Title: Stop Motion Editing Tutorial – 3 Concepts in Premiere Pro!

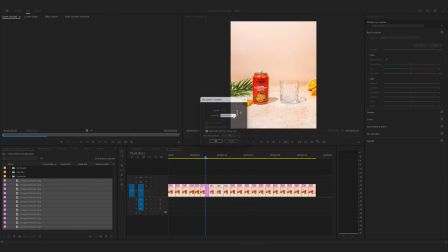We'll change this to three frames and then let's do this last one. We'll make it two. So now let's play this through and see how that part is looking.
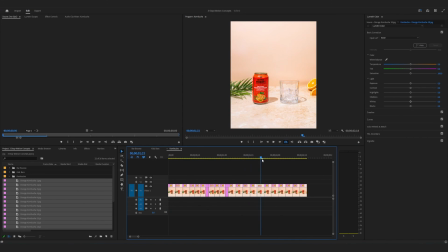Okay I'm pretty happy with that. So now we can adjust the timing for the filling of the glass both with the ice cubes and with the liquid. So when I am capturing the movement of something like ice cubes I usually like to have this move a little bit slower just to make it look more animated
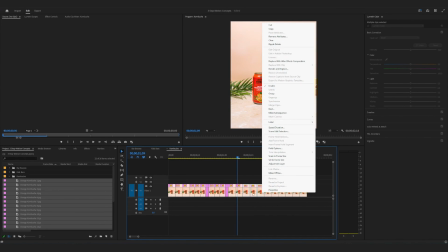so let's change the ice cube portion here and I'm actually going to right click with these three selected and we'll group them together I
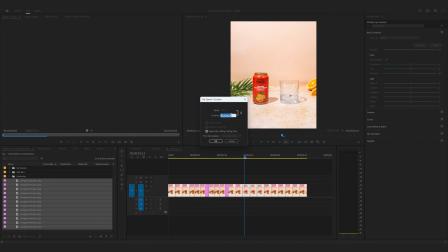know that I'm going to have each of these be the exact same duration so we can do it that way and let's just change this to let's do six and then with liquid I like it to move a little bit more quickly so that it looks more seamless as the glass is filling up. So I'm just going to grab these.
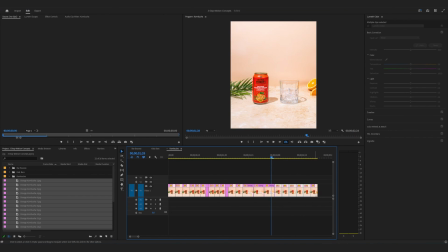I'm not going to include the last one because as we did with the prior two videos, I want this last frame to be on screen for a bit longer.
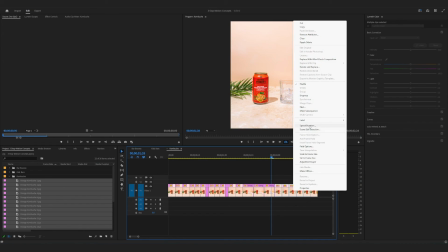But let's group these together. And then to make it more seamless, we'll set it to move a little bit more quickly.
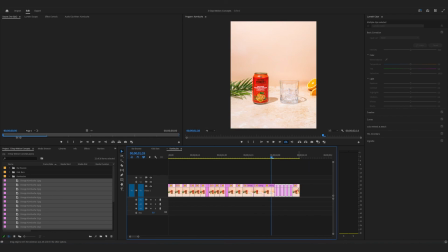I think two will be a good speed for that. And then we'll just go ahead and extend this out right now. So let's play it through now. I think the liquid is filling up a little bit too quickly for my preference here so I'm going to change this from two to three just to slow it down a bit
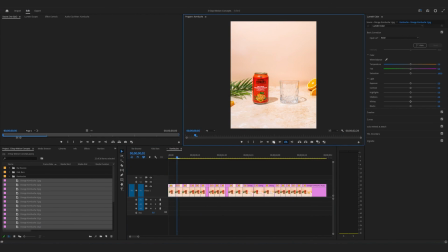but overall I think this is looking really great you could play around with the speed of the orange how slowly or quickly it's coming into the
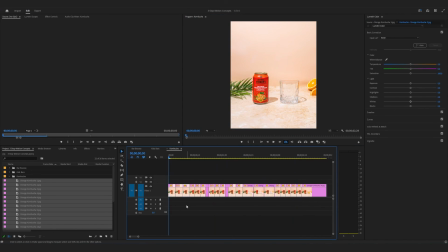scene here I think what we have is pretty good but if you want more of an animated look you could certainly change this let's just test it out and do five just to slow it down a bit and it could kind of come in at a slower pace
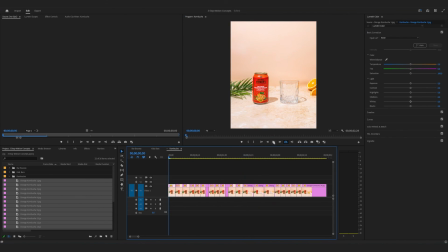But i'm gonna undo that I think I like the quicker one and then we'll just play this through one more time Make sure we like how it's looking And yeah, i'm pretty happy with that. So here's the final video for the orange kombucha
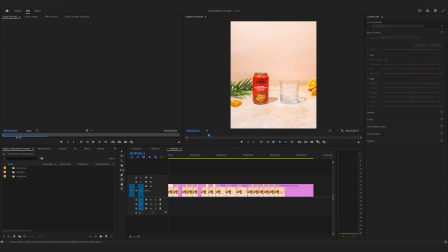You guys are the best and thank you for hanging with me through this one My goal here was really just to show you that you can create interesting animations just by using really simple editing techniques and adjusting the speed and duration of your clips to achieve the look that you're going for. So let me know what you thought of this and if you missed the in-studio tutorial for these videos I'll have it linked for you below.